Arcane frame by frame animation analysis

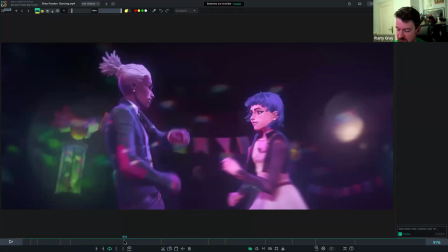[49:18]
Like the acting bits, I'm sure there's plenty of dance and action reference that they've done as well.
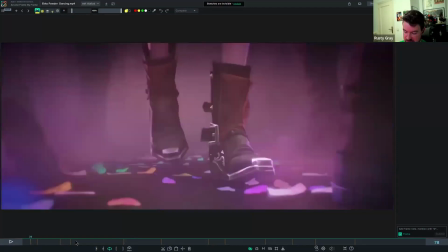[49:25]
And I think that that's invaluable in getting a lot of those ideas and movements that we've been looking at.
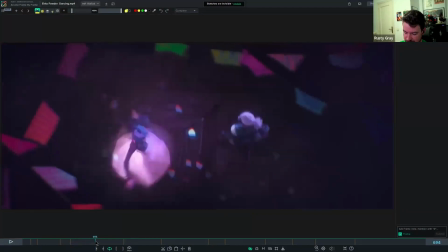[49:33]
So basically, they're on, I think it's fives here.
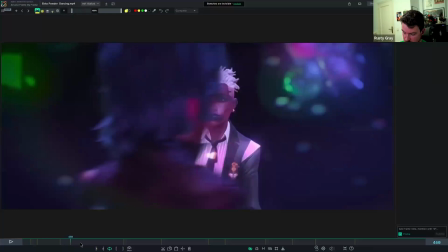[49:38]
1, 2, 3, 4. 1, 2, 3, 4, 5. It's a little longer.
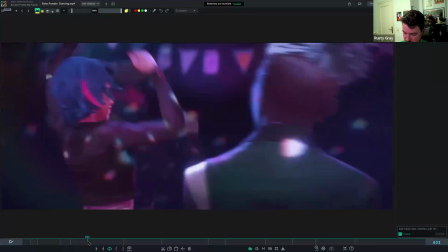[49:45]
You go to the actual dance moves, a little easier to see. 1,
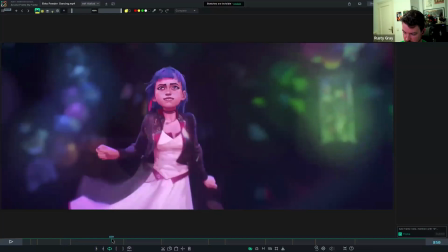[49:54]
2, 3, 4, 5. 1, 2, 3, 4, 5. Yeah.
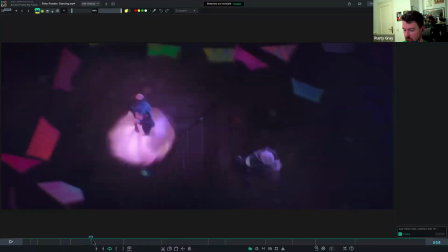[49:59]
So that's more than we would frequently get in like the Spider-Verse, where it's animated on 2s.
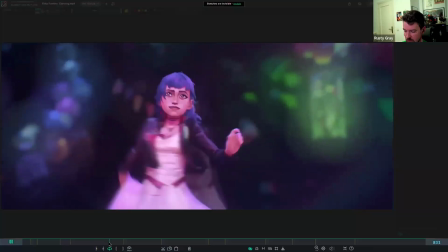[50:08]
So that gives us an even more, I would say, like dream-like quality here.
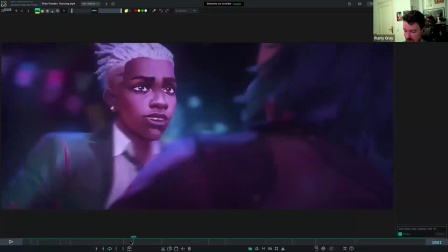[50:17]
I think it's very interesting story-wise to intercut this dance
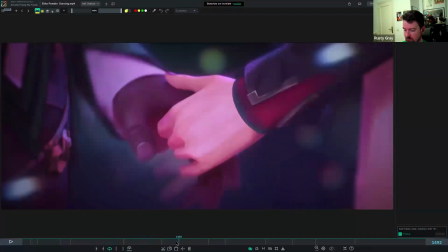[50:27]
that is on 5s with their dialogue here, which is back at normal speed.
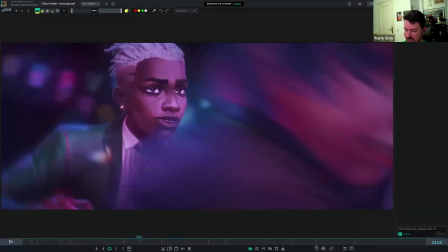[50:35]
I think that makes this moment more intense, more meaningful, and the choice to put it on 5s makes it like ultra slow-mo, almost like the way I interpret it, maybe you guys have a different interpretation.
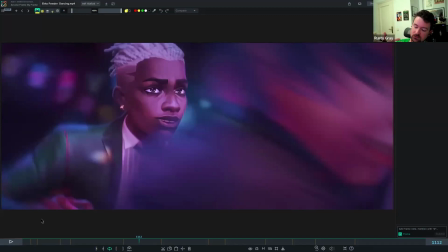[50:51]
The way I interpret it is it's almost like time froze for them and they really soaked that moment in and forgot about the rest of the world.
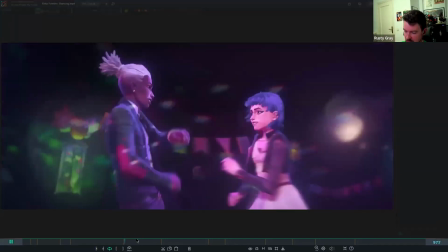[50:59]
So I think that's the impression that it gives you. Like we don't see anyone else anyway in this moment.
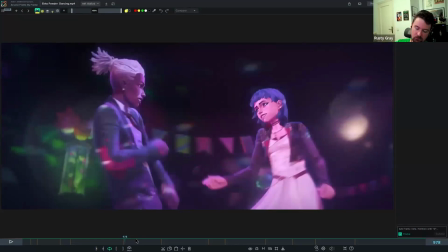[51:07]
And I think it makes for the show how quick the story was going. I think this was very economic in like developing their relationship, and then to like having that deep conversation they were having kind of intercut right after this.
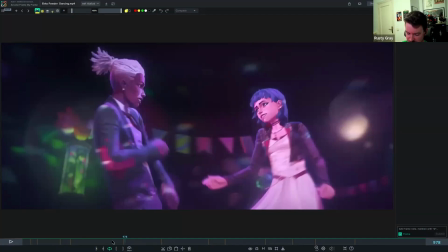[51:24]
I think it was a very effective way of handling the sequence and introducing this, and
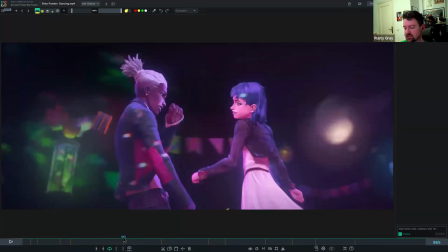[51:30]
again giving us a break from the action and letting the character develop, which was nice.
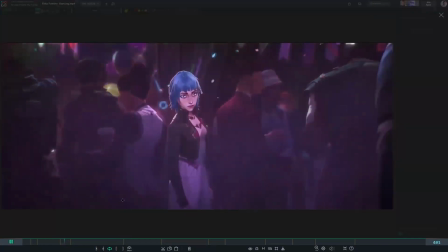[51:35]
I saw this theory that it's kind of Ekko's memories,
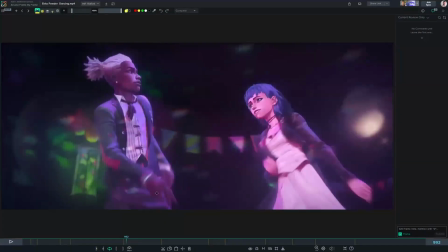[51:41]
and as he has this ability to return back in 4 seconds,
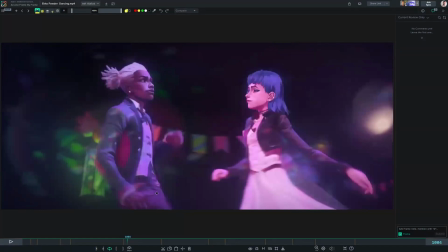[51:47]
and it's like return back in 4 frames. Like it's related.
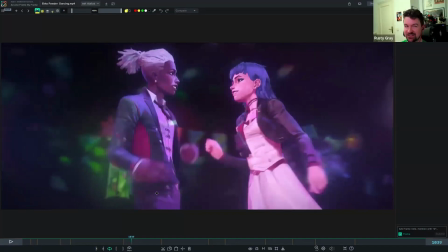[51:54]
It's a theory from TikTok. I'm not sure. Well, we know TikTok is the source of all facts. Yeah. I mean, that's deep. I mean, we can see from the show that he can go back with his device like 4 seconds, but he literally goes back.
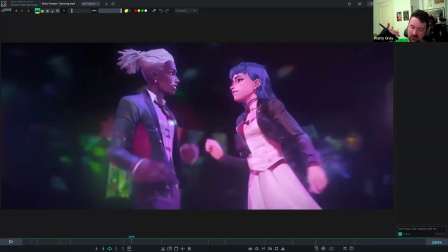[52:14]
And this feels more like just they're remembering, and we are getting to kind of see what happened at the same time that their conversation is happening.
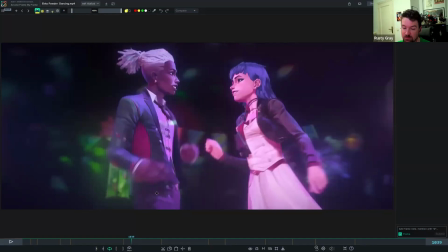[52:27]
So I think maybe they're having the memory of it all as they're talking.
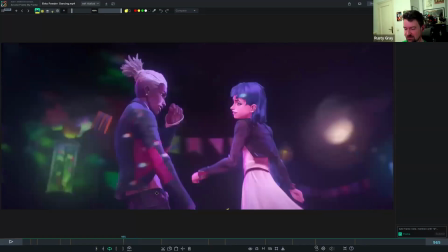[52:36]
I don't personally think it's got to do with his abilities, but I also don't know the games. Maybe there's more to the lore than I'm aware of.
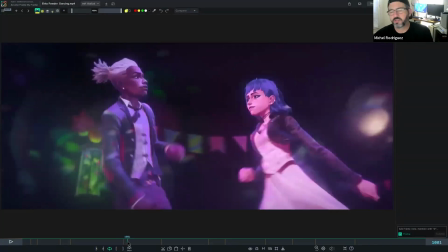[52:49]
I really think that they did all this to humanize her again, like to make her be lovable somehow.
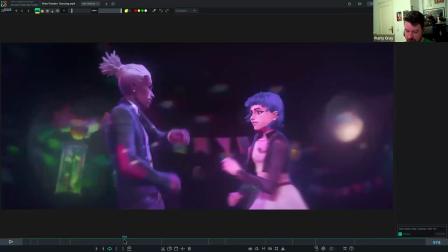[52:58]
Mm-hmm. And they don't have that memory because she split at the moment.
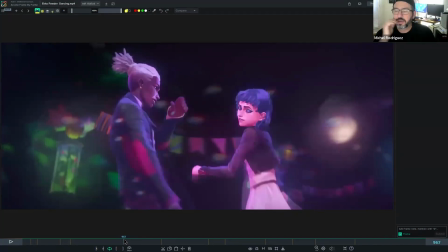[53:02]
She was a little girl. She split with the other guy that raised her pretty much. Yeah.
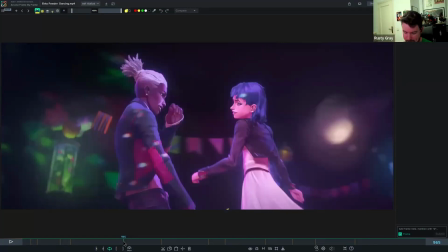[53:08]
And at some point, I mean, I watched the whole thing. At some point, I was hating this Jinx.
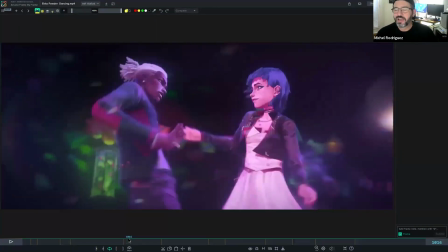[53:13]
I mean, I was like, I hate this little girl.
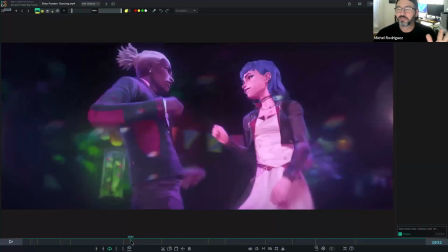[53:15]
She was a character that everybody has in their life that comes always and ruin the party or do something like that.